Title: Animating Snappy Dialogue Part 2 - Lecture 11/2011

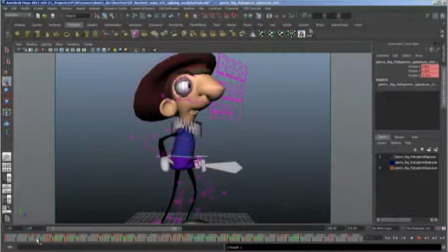2239s
It's we actually made this little breakdown to adjust that timing.
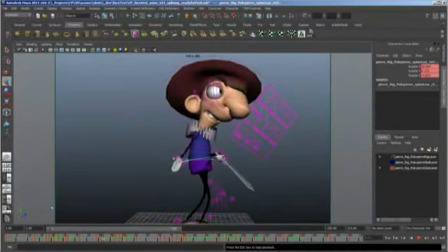2244s
Let's check this out.
You think posing?
Yeah, that's better.
You think posing?
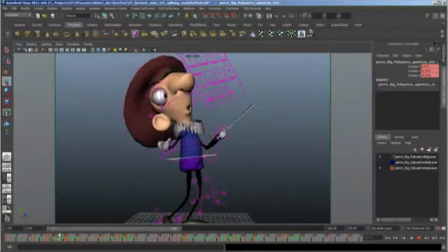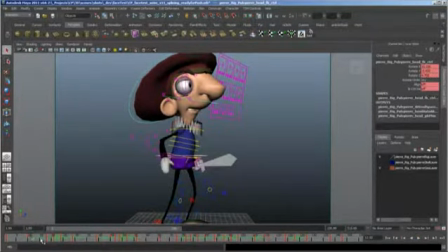2254s
Okay. Now the head plays a very interesting role in snappy animation. You can pretty much bang the drum to the rhythm of the words and get away with, you know, basically, you know, there's no argument that it does make it a little bit more staccato and snappy when you do that.
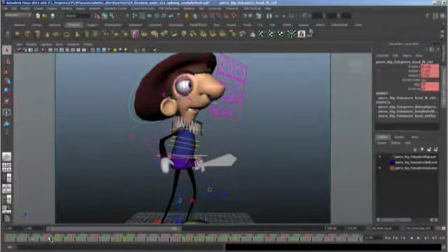2273s
You got to be careful though. I kind of erred on the side of conservative on doing that, except where in except in the laugh, the head kind of totally took over. So I'm gonna actually amp the head up a little bit on this and see what we're going to get.
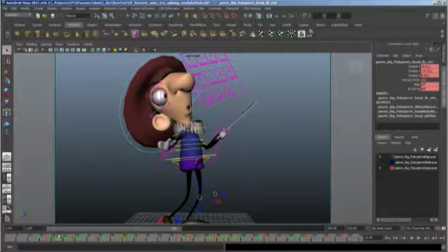2292s
Now the way I'm going to do that is I'm not going to have the head go further back because I like the range that it has. I'm actually going to start it by having it anticipate a little bit further forward. So it covers more distance, but I'm adjusting the head instead of the tail of this action.
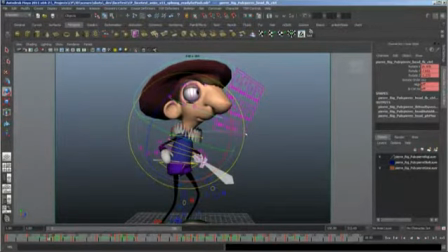2313s
So this is what I'm talking about. I'm just bringing this down before he says posing.
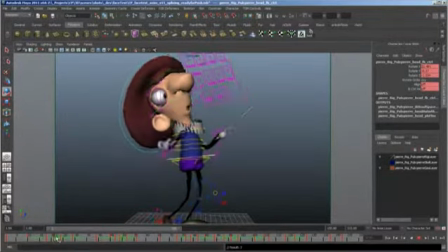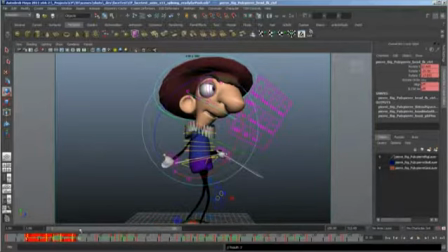2325s
Okay, and the head leads the body, eyes lead the head.
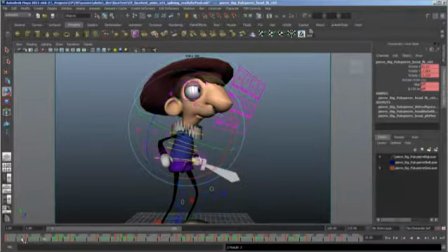2332s
So I'm actually going to move this one frame and then test it.
You think posing? You think posing?
Yeah, I like one frame. Let's just look at 2 frames and see what happens.
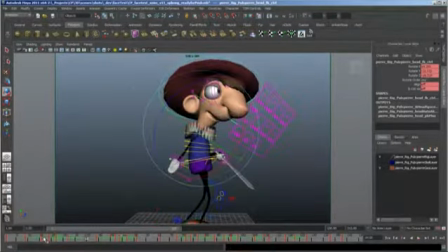2346s You think posing?
Yeah, see that it's totally off now. It's interesting once you get to the point in your animation where you're making 1 frame changes and like 1 frame looks good and 2 frames look terrible. You know you're in a place where your workflow is in charge, which is great. And you should all be doing like like I just did. Just a little experiment. Just grabbed it, moved it another frame. Said, don't look good. Put it back. No big deal. No big deal. I would normally do that with buffer frames, but it's just so simple when there's so few keys, like there are right now in the timeline.
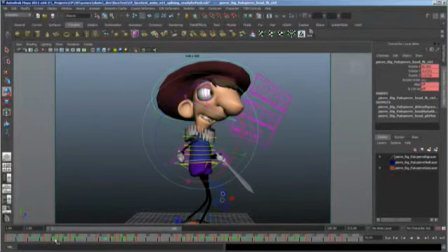2385s
It's possible. Okay.
Think posing.
Let's actually have his neck a little bit more involved.
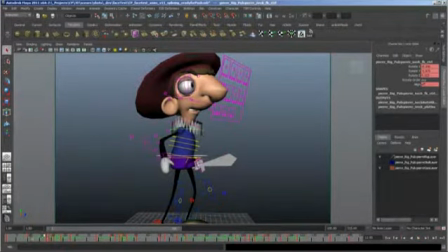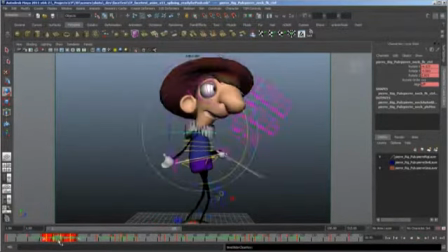2410s
make his neck just one frame later. Let's try that.
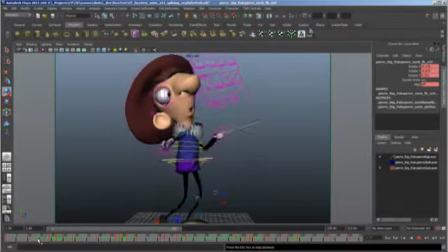2418s You think posing
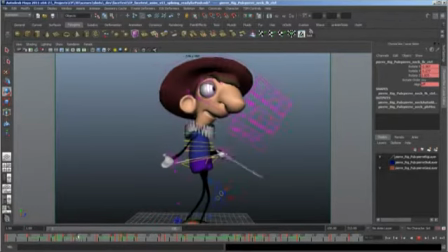2424s has think posing.
Okay.
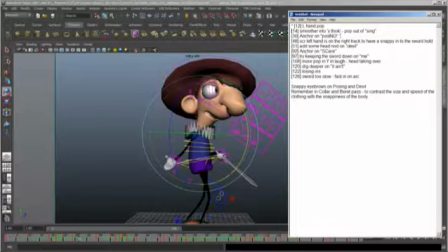2431s
Okay. All right, let's move on. Smoother. Why do you think pop out of sing, pose sing?
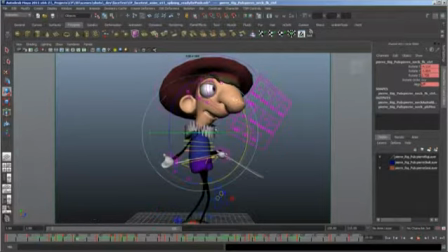2437s
Okay. So this note it really refers to the full body. Okay. And so what I'm saying when I say
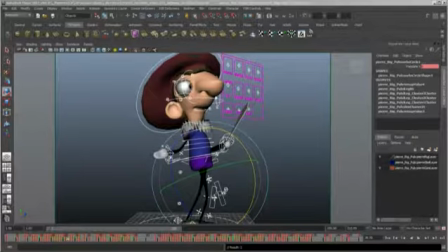2448s
pop out of sing is that I'm not happy how I've lost the snappiness on the end of this word, posing.
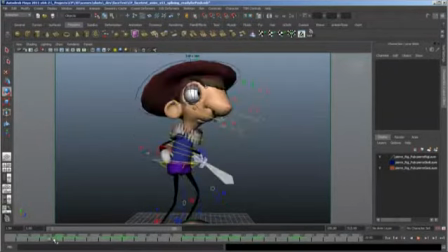2461s
So let's see what we get.
Posing.
Okay.
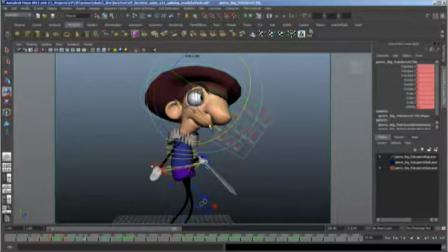2468s
So it kind of takes him a while to get into that full body pose. I do like how the arms are moving, the legs are moving, so I'm going to do the same thing I did. I'm just going to select the spine controls and his main cog and just see what kind of keys we have on here.
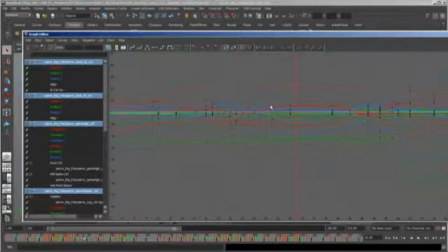2483s
If you look at the graph editor, let me bring it over here. I've been looking on the other monitor and I know you can't see it.